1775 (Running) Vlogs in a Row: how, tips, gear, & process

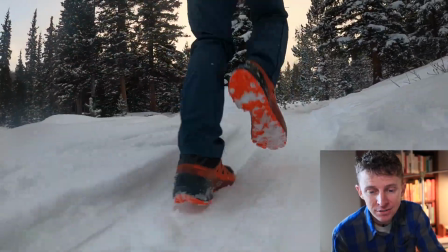all right the crunching of the snow a little sound effect for you all
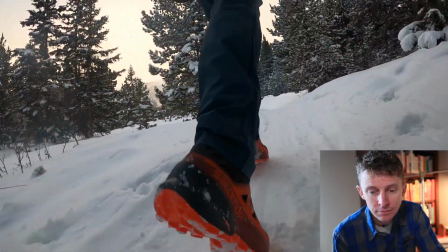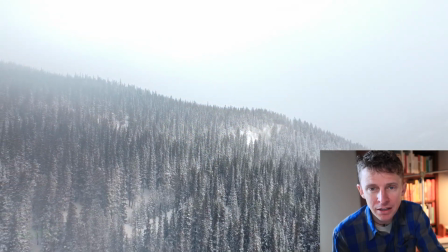All right, that big setting shot with big mountain, open wide mountain shot.
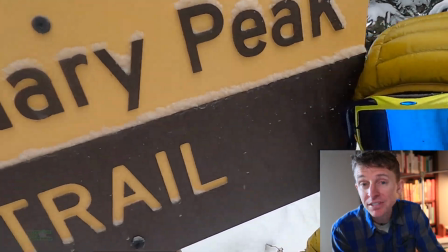All right, where am I at? Quandary peak. I always like to film the signs just because a lot of people don't know where I'm at when I'm out there filming.
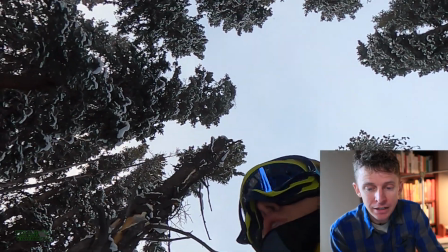All right, getting up the mountain.
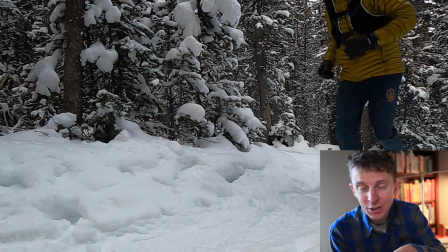So I set the camera up ahead of time, you know, run back down the trail, run past the camera, go back and get the camera, and then continue running.
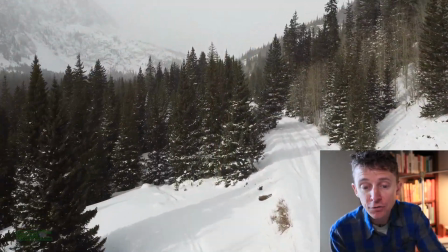That's how it works. This is a drone shot that I actually filmed after the run once I got back down.
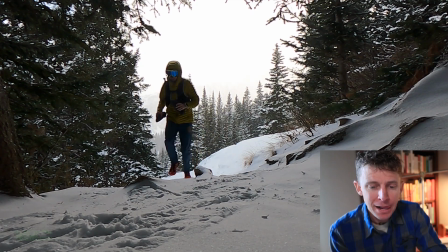All right, once again, running past the camera. How many extra miles do I run setting up that camera?
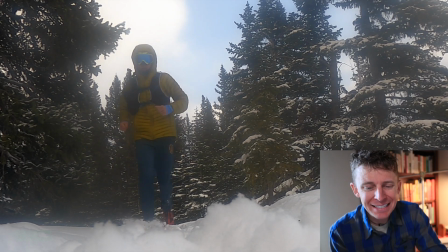Lots and lots.
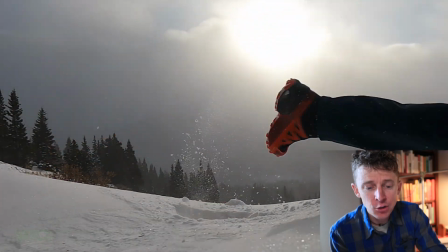So this is a snow drift, which actually slowed me down a lot, and I decided to do some push-ups, you know, about halfway up, you know, just to change it up.
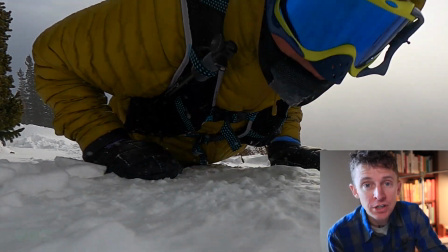And notice the music stopped. I like to stop the music every now and then just to give that natural setting
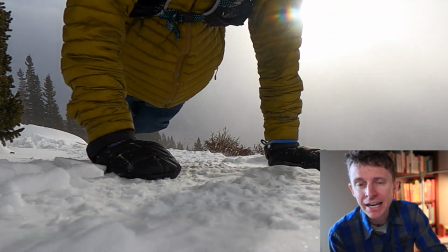noise okay and then it kicks back in again it's changing the emotions of
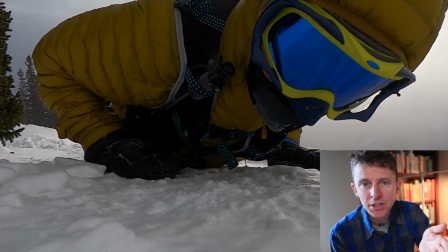the moment that's what I'm doing here with cutting boom music is back okay and it's windy out and it's cold and it's just you're
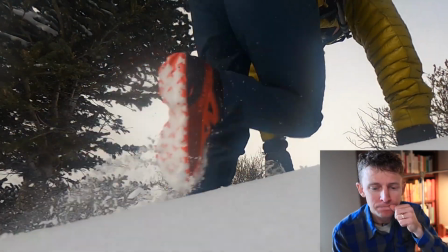evoking emotions okay
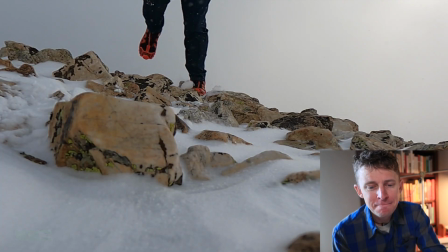a little slow motion for you there it's getting harder the
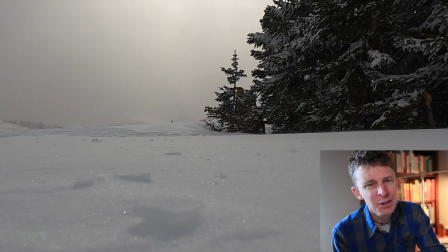snow is getting deeper it's pretty rough it was a hard day I didn't realize it was gonna be so
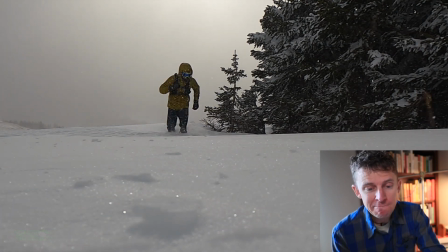snowy up there so and then that sound
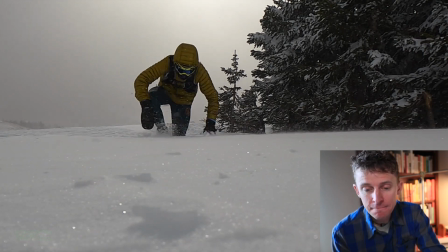effect with the wind okay you can hear that there and notice I go right past
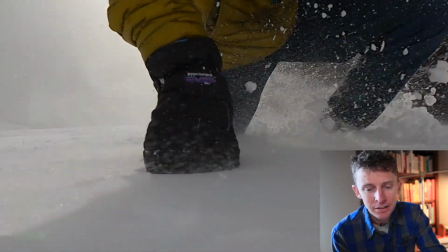the camera the whole way all right and then I did carry the drone up with me on this day the DG
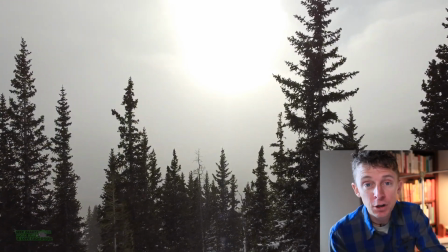DJI mini 2 and just to get this basically I think I only filmed once maybe twice up on the mountain but but it just adds so,
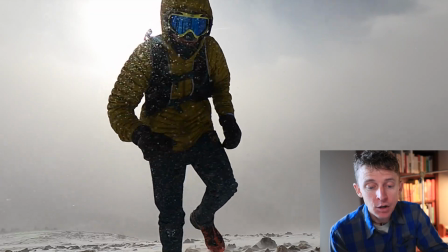so much to the overall sequence. All right, we're getting close to the turnaround point. Actually, this is it.
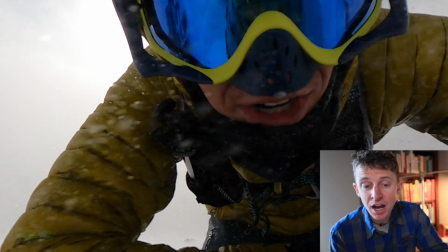So usually I do a check-in when I'm stopping or turning around and I talk to the camera.
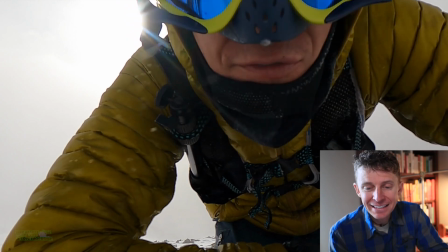Working hard. Very, very windy.
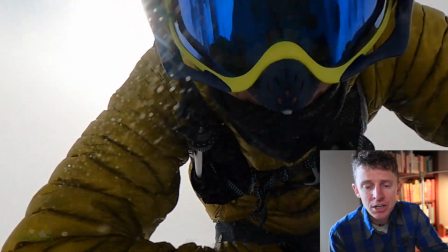So just working hard up here and it was very cold, but this gives you a sense of how windy it was, you know, the snow blowing through.
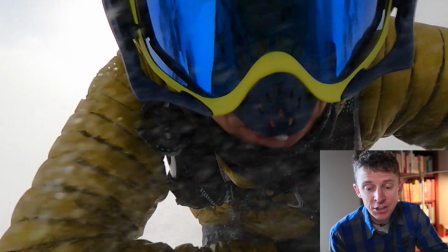You can see the gear that I'm carrying on my raid light vest. so that's good oh man it was a crazy day but again
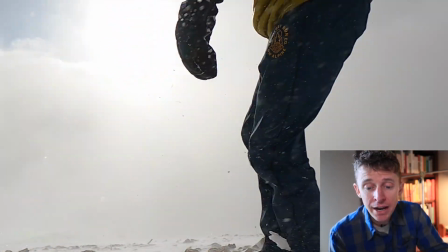just kind of walking you through you know the camera's just sitting on the ground right now it's not on a tripod you know just sitting on the ground nothing
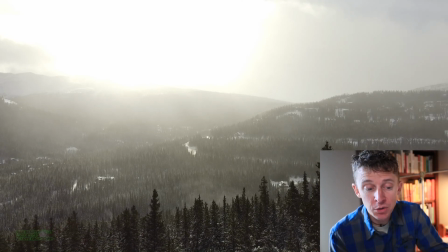special and then I walk her you know walk off screen that's also key and then I go back and get the camera all
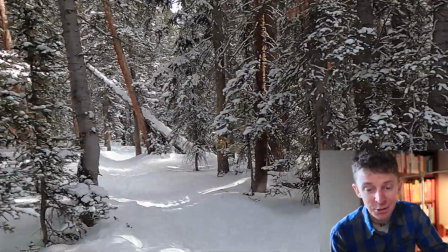right and then by the end the Sun is starting to come out almost hit a tree right there with the drone and then I basically I think got one or
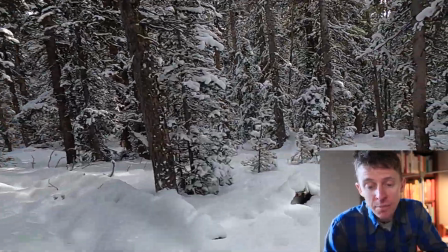two shots on the way down just to show like I made it off the mountain and it was a great run and
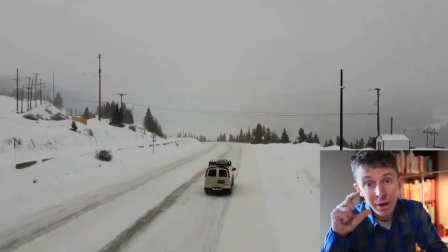I'm just holding the GoPro at this point with my hand the GoPro 9 that's how impressive
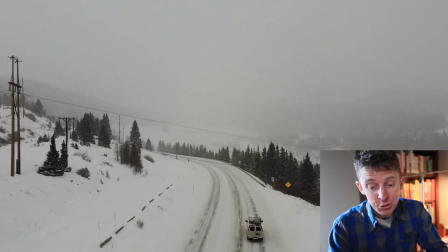the GoPro 9 is but you saw that transition there now I'm done with the
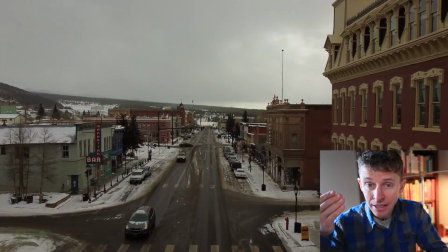mountain I just boom quick transition to driving because the end goal for the day was Leadville and here we are
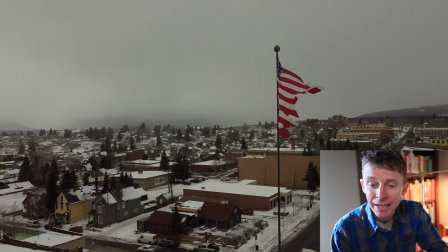in Leadville going down the main street with a drone again just giving you the setting of where I ended up for the day.
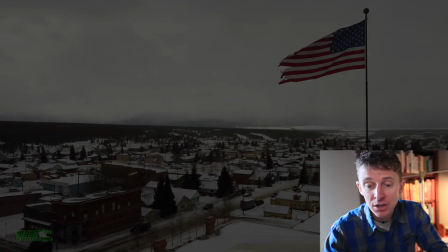So good old level again, song cuts out, but there's still some ambient noise and then into the motel sense of, um, what I do, what's going through my brain when I'm out there filming. And also as I'm editing, it's frankly, a lot of it does come down to the editing. All right. Another tip of the day, uh, always overshoot, meaning always get too much clips to work with. All right. That's always a rule of thumb for you. So here we go. Question of the day. What jumps out at you with respect to this daily running vlog?
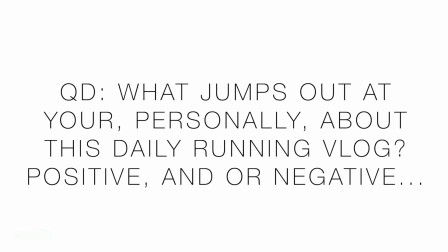It could be a positive or a negative.